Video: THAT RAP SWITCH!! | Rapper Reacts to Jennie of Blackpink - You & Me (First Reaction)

Whoever sees this and subscribes right now get free sign language. Hey, it comes in handy. What's going on YouTube? It's Wally Knox Hill. We are back here back the reaction series. So today today, man It is Monday the time to get the passports out and travel international waters. Yes I'm well aware we have a brand new black pink release You guys have been highly highly requesting so this right here right now is none other than Jenny you and me But before we get further listen, we got lights to keep on around here So I appreciate if you take a moment to watch a video of today's sponsor. What's going on guys?
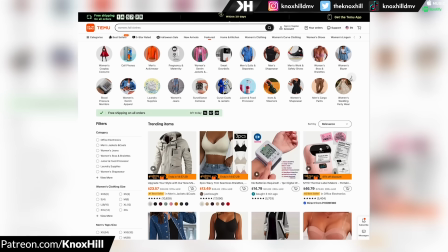I just want to give a quick shout out to team move for sponsoring today's video team who is literally your one-stop shop for anything and everything that you need, and probably things you didn't think of. Download their app right now and check out everything they have on display. I was lucky enough to get things to help me with this recording from the very memory card that I'm using on my camera to the lighting setup behind the camera, but best of all has to be their $1 products. There's thousands of them, and they're celebrating an anniversary sale right now. I mean, I got everything. I got a poster. I got a hair and link cleaner because I'm a werewolf, a keyboard cleaner because good hygiene always wins,
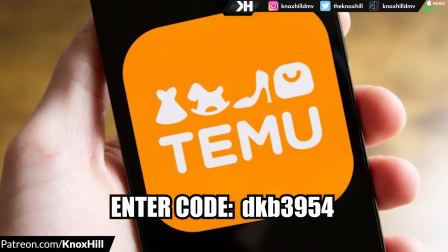and chargers because I would forget my life if I So go to the app store download team right now And if you do it within an hour and enter this code DKB three nine five four, you can claim a $100 coupon bundle that's DKB Three nine five four which gets you a hundred dollars within this hour go do it now I know what you guys are thinking there has to be a catch right so many great products so affordable Surely they make it all back with shipping
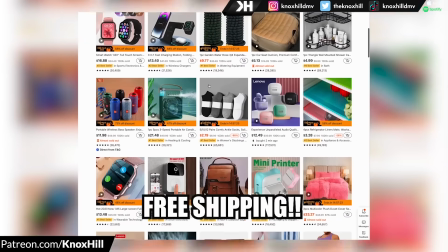not at all my keyboard warrior you in fact get free shipping and free returns for up to 90 days go enter the code right now DKB three nine five four and I will see you with team
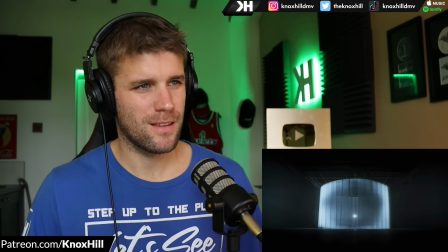dancing in the moonlight oh nobody can see
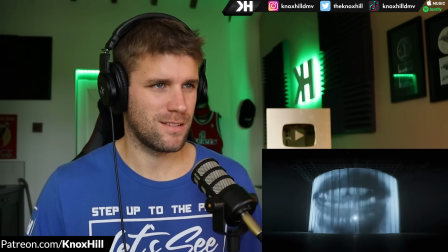it's just you and me tonight wow
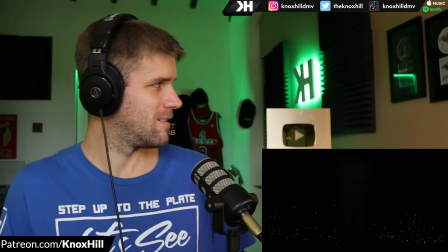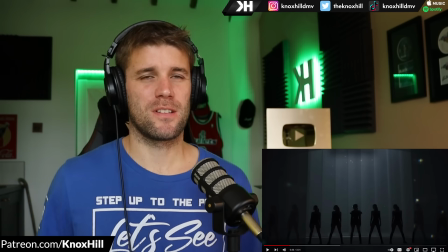i love the simplicity of how we come in because it really
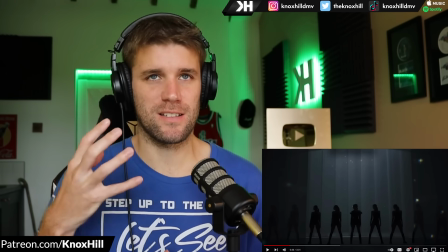makes you tune into her voice and it's not like an over top delivery it's
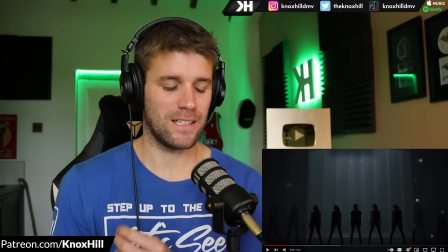a little bit scaled down kind of like the effects simple sort of snap track
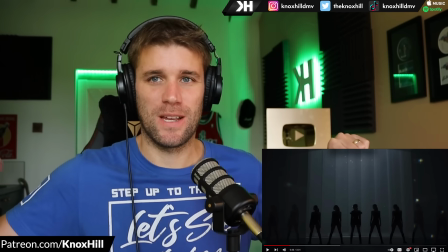very spaced out in between it all a lot of reverb kind of
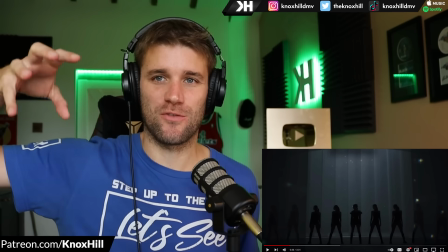just making it feel atmospheric and all of a sudden we just drop in with a sort of cascading waterfall
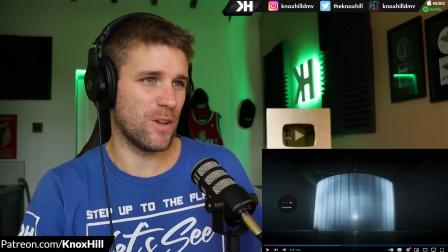of a synth sound and I love the visuals too just playing off of simple lighting
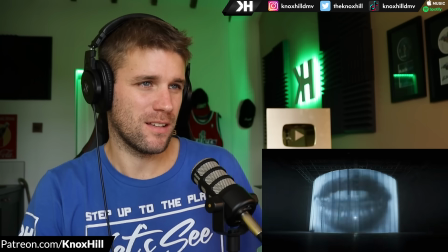it's just you and me and you see her lip singing it right there
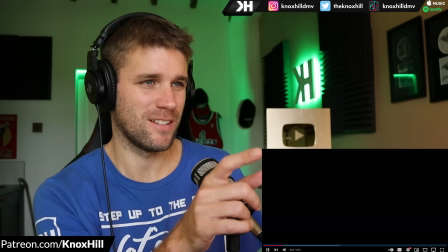and then it just drops out to black right here it comes back in a second yeah
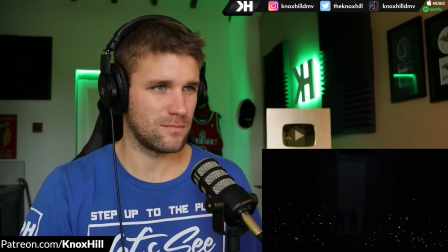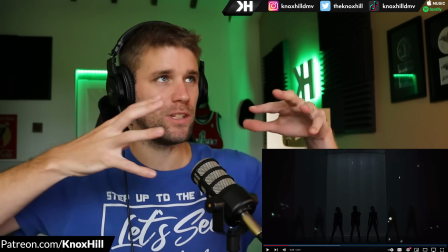Wow, and that is bouncing all over the mix too. Like I said, really doing a good job creating dimensional depth to the soundscape of the
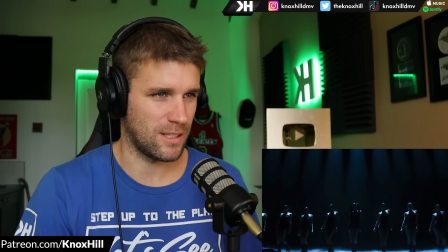Silhouettes.
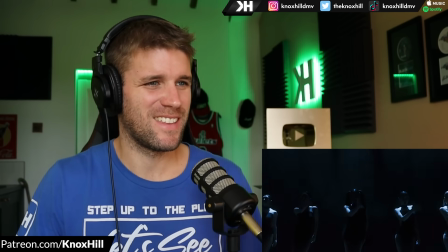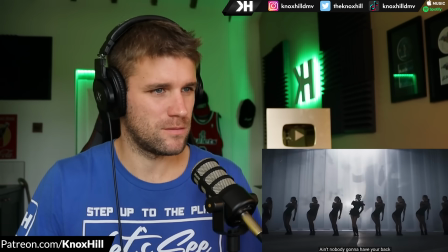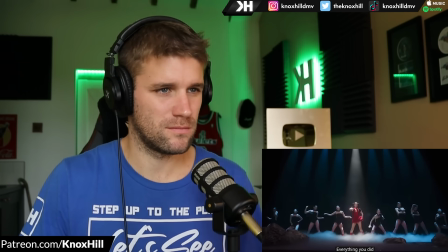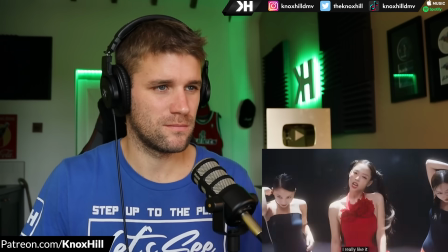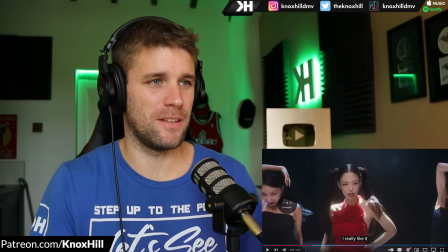This is not your standard dance performance video. I mean the way that this is set up with the lighting the angles the editing switches.
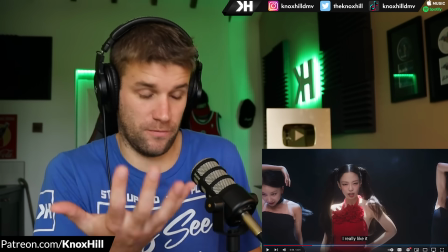It's it's like a full-on music video
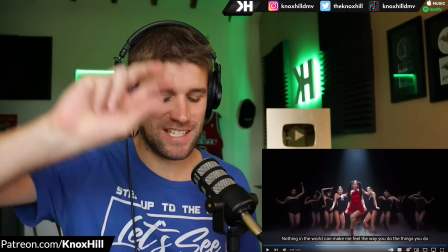I love with the snapsuit how the camera kind of shakes in time with what's happening with the production It just slides down to up down to up with it
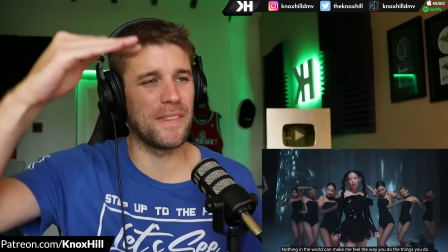Oh, and they're dropping too nice